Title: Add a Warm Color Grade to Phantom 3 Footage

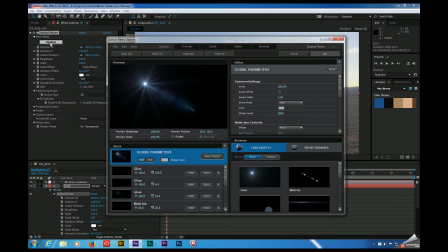And this will launch Optical Flare's custom UI. And in the interest of time, let's go ahead and start with a preset and tweak it a bit.
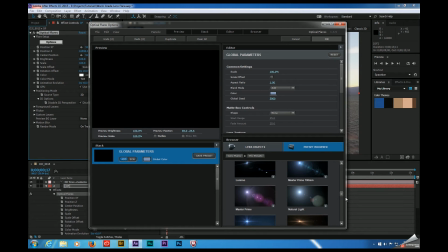I'm going to go for something that looks somewhat natural. We'll go to presets. There's this natural light preset that works pretty well.
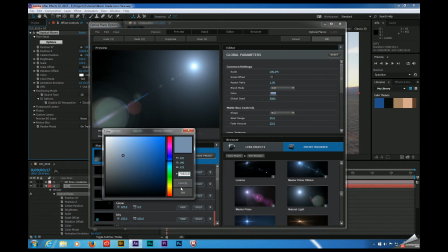It's not the right color that we want. So we're going to go over here to global color. I'm going to give this a much warmer look. Somewhere around there looks pretty good. And let's go over here to lens objects.
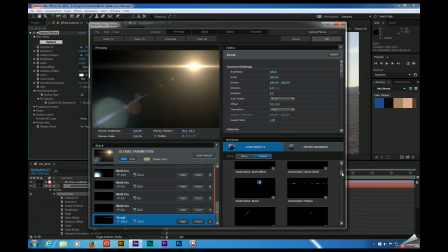Let's throw a streak in there. Let's go to custom. I like these spike balls. These are pretty cool because they can look like light rays. And I'm going to go ahead and stretch these out a bit. Cool. And then the other thing I'm going to do is I'm going to come over here to basic and I'm going to add an additional glow.
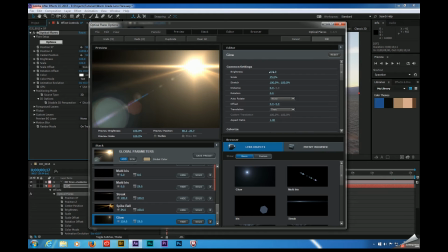Now with the glow selected over here, I'm going to make sure that it's not quite as bright, but bigger. And then I'm just going to go to a couple of these multi-irises, and I'm going to get these a little further away from the main flare.
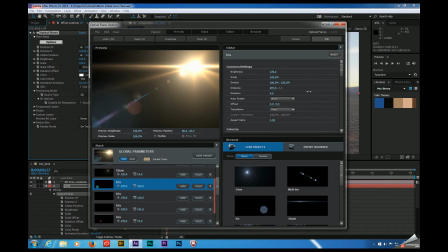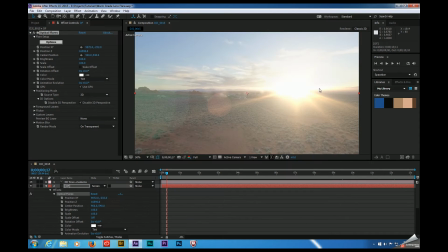Okay, so for right now, let's go ahead and click OK. We can always come back to that and tweak it later. Now, right now, this looks like a huge blown-out mess. So let's come over here to the controls, and let's select Scale and set that to about 40.
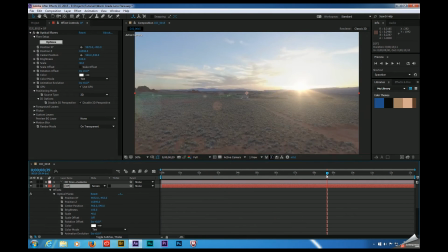And that looks a little bit more realistic. Go ahead and scrub through this again, making sure that it's sticking and that it looks like it fits in there. It's important to add your color grading effects to an adjustment layer so that your lens flare gets included in the grade. This will help make the flare fit into the scene. So let's make sure that our timeline is selected.
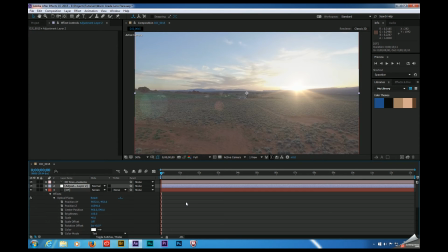Hit Control, Alt, and Y. That'll create a new adjustment layer, and we're just going to make sure that this is on top of the stack.
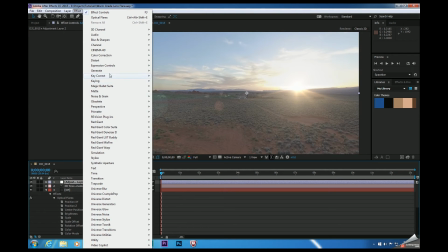And now we're going to go to Effect, Magic Bullet Suite, Magic Bullet Looks.
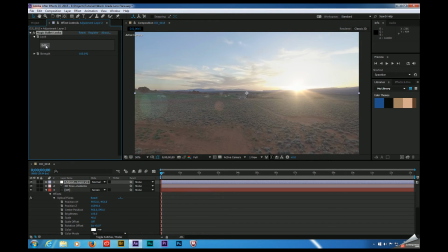All right, click Edit.
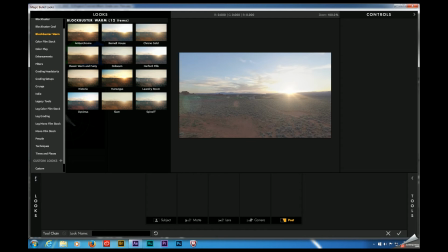All right, again, in the interest of time, let's go ahead and start with a preset. I'm going to go ahead and hover over Looks, come to Blockbuster Warm, and let's start with this Abercrombie look.
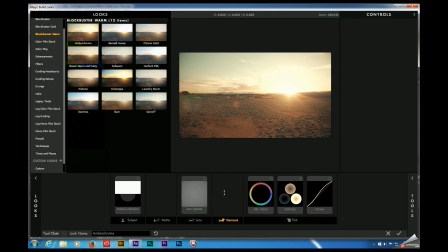That's getting us pretty close to where we want to be.
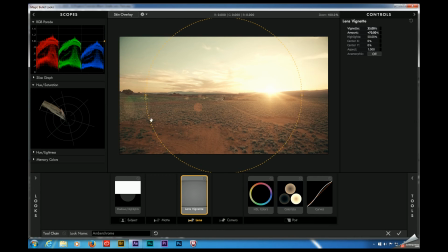All right, the vignette is a little intense, so let's go ahead and back that off just a little bit. See where we're at. Yeah, see, that's at 70%, so let's go ahead and reduce that. Let's try 39 or 40.
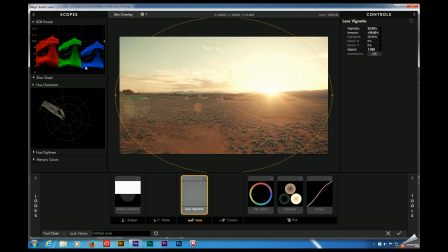A little bit better. And if you take a look at the RGB parade over here, we are nowhere near zero, meaning we don't have anything in this scene that is pure black, which may not be a bad thing because we're pointing our camera towards the sun and it's going to wash out the image. Whether the lens flare is real or not, it's just going to wash out your shadows.
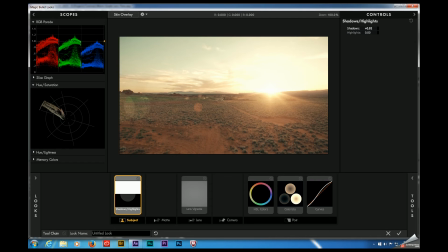So although I may want to come over here, select shadows and highlights, and back that off just a little bit, increase the contrast just a bit. I don't want to go too crazy with it because I don't think that would be super photorealistic if I brought them down here. Somewhere around there looks pretty good. In fact, we'll toggle that effect on and off to see the difference.
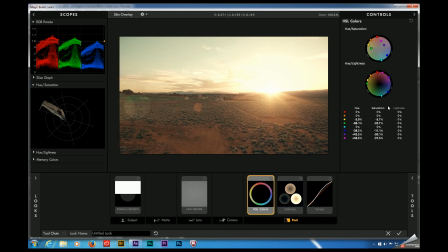The other thing I think I'm going to do is come over here to the HSL tools, and I'm going to try to see if I can recover some of that teal in the sky.
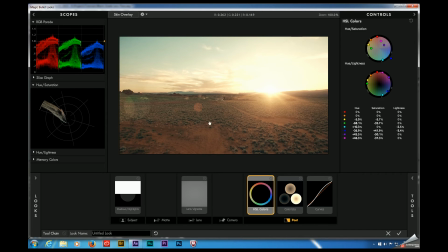And that's getting us a little bit closer. I kind of like the way that the oranges are complementing the teals.
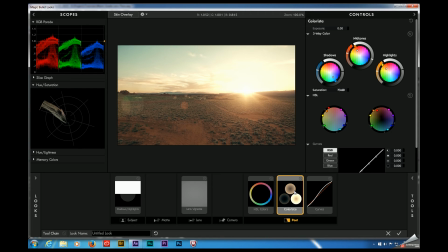Let's come over here to our three-way color corrector and see how we look, too.
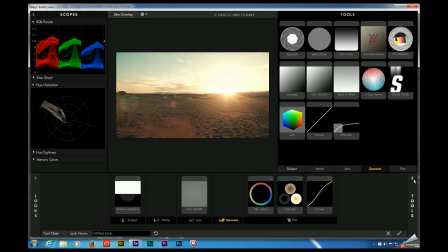Not bad. Yeah, one of my favorite tools for looks is if you come over here to the matte section, is these diffusion tools.
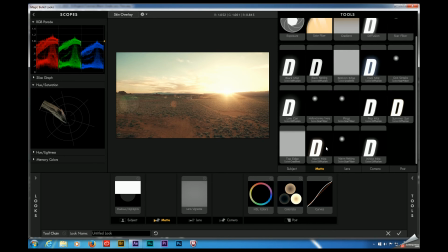And I think if we come down here to the bottom, this warm mist preset, I think, is going to look pretty good in this image.
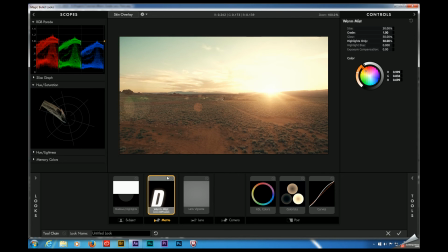And that's pretty subtle. You can see what it's doing to this area right here. It's just kind of enhancing that flare, adding a little bit more mist to the image. That looks pretty good.